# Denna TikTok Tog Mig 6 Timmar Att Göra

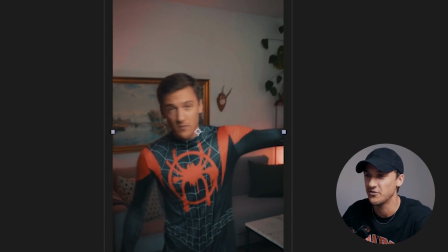967s
Ja, det döljer det lite. Bilden skakar till så allting rör sig lite. Då tänker man mindre på att jag flyttar mig i bilden.
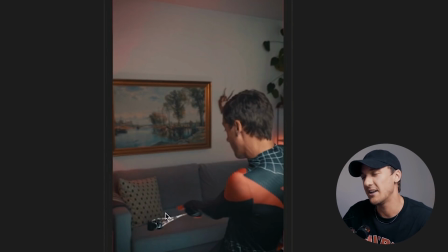972s
Jag tror jag lyckades rädda det hyfsat ändå. Och Spindernats grejen är då uppbyggt på. Det är liksom min hand i utskuren. Vi har den här gjorde i Photoshop. Och det är egentligen det. Jag har bara typ morphat den och flyttat runt den lite. Och that is it, basically. Det är bara att det är svårt att få det att se snyggt ut. Sen tar jag de här bilderna. De är bara blixtarna.
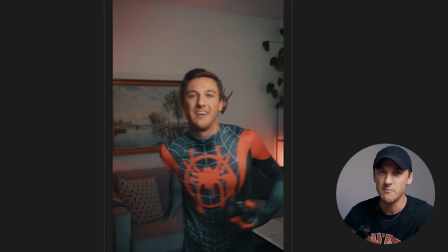988s
Ingenting konstigt Sen har vi då spindeln som kommer mot kameran Den blir ändå ganska bra måste jag
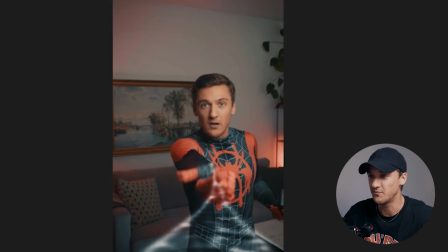993s
säga Här blir jag ändå nöjd Detta ser ändå ganska nice ut Så tjuff Och sen så där fångar den Så att
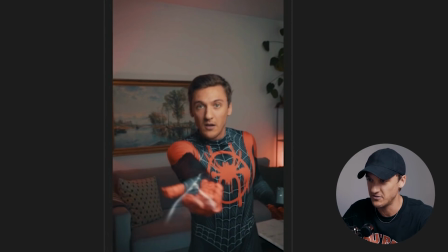999s
Jag skjuter ut Man ser hur spindeln skjuts ut från min hand
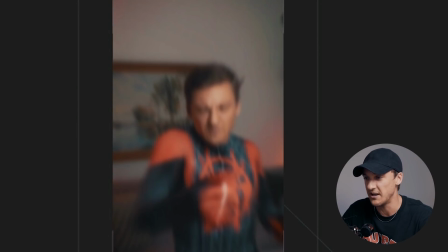1003s
Kameran skakar till när den träffar Och sen så drar jag Då har jag bara lagt det liksom en Jag har bara zoomat in i bilden Lagt på
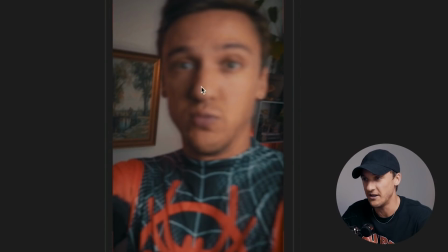1010s
En blur-effekt Tjuff Och det är egentligen det För att jag är liksom i ofokus här Det är jump-cut har jag också döljt med jättemycket
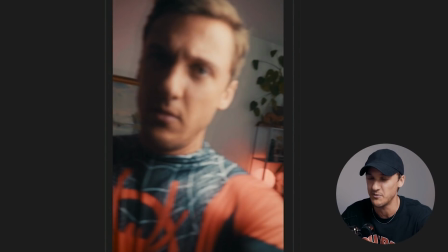1016s
skak Ni ser här att jag Ja Man ser att det är klipp men jag tror inte man kommer att tänka på det Tudum Sen lopar vi Och det är det! Nu ska vi lägga på ljud Vi behöver lite swooshies, lite spindelnätsljud Jag vet inte vad det är Jag vet inte vad det är för något Frågan är vad spindelnäts gör för ljud Finns det någon sån... Pfff Kanske om jag pitchar upp någon sån grej Fan, jag kan ju försöka få till det själv Ja men, tänk att du har lagt fucking sex timmar på att göra en TikTok Och sen ska den förstöras För att någon jävla lök på Youtube Jag har lagt in massa bakgrundsmusik på mina ljudeffekter Okej, jag kommer lägga in den sista ljudeffekten Och sen så kommer jag hitta någon bakgrundslåt som jag kan lägga till som är lite Superhero-team Och sen ska ni få se resultatet Allt det här spelar in de här videorna så känner de fett ludiga Åh, men det är som att jag jobbar på det så satans länge Så jag tappar lite fokus på vad fan jag håller på med Men skitsamma Men jag hoppas att det funkar och att man följer mig på vad fan jag håller på med Om ni vill supporter om ni går in och följer mig på TikTok Simon.Clusetti, jag uppskattar dig supermykt Och tack så jämst mycket till er som gör detta Så gärna tala vannakinska mötet och tycka åt ni helt fantastiska Så ses på någon av ses Hoj!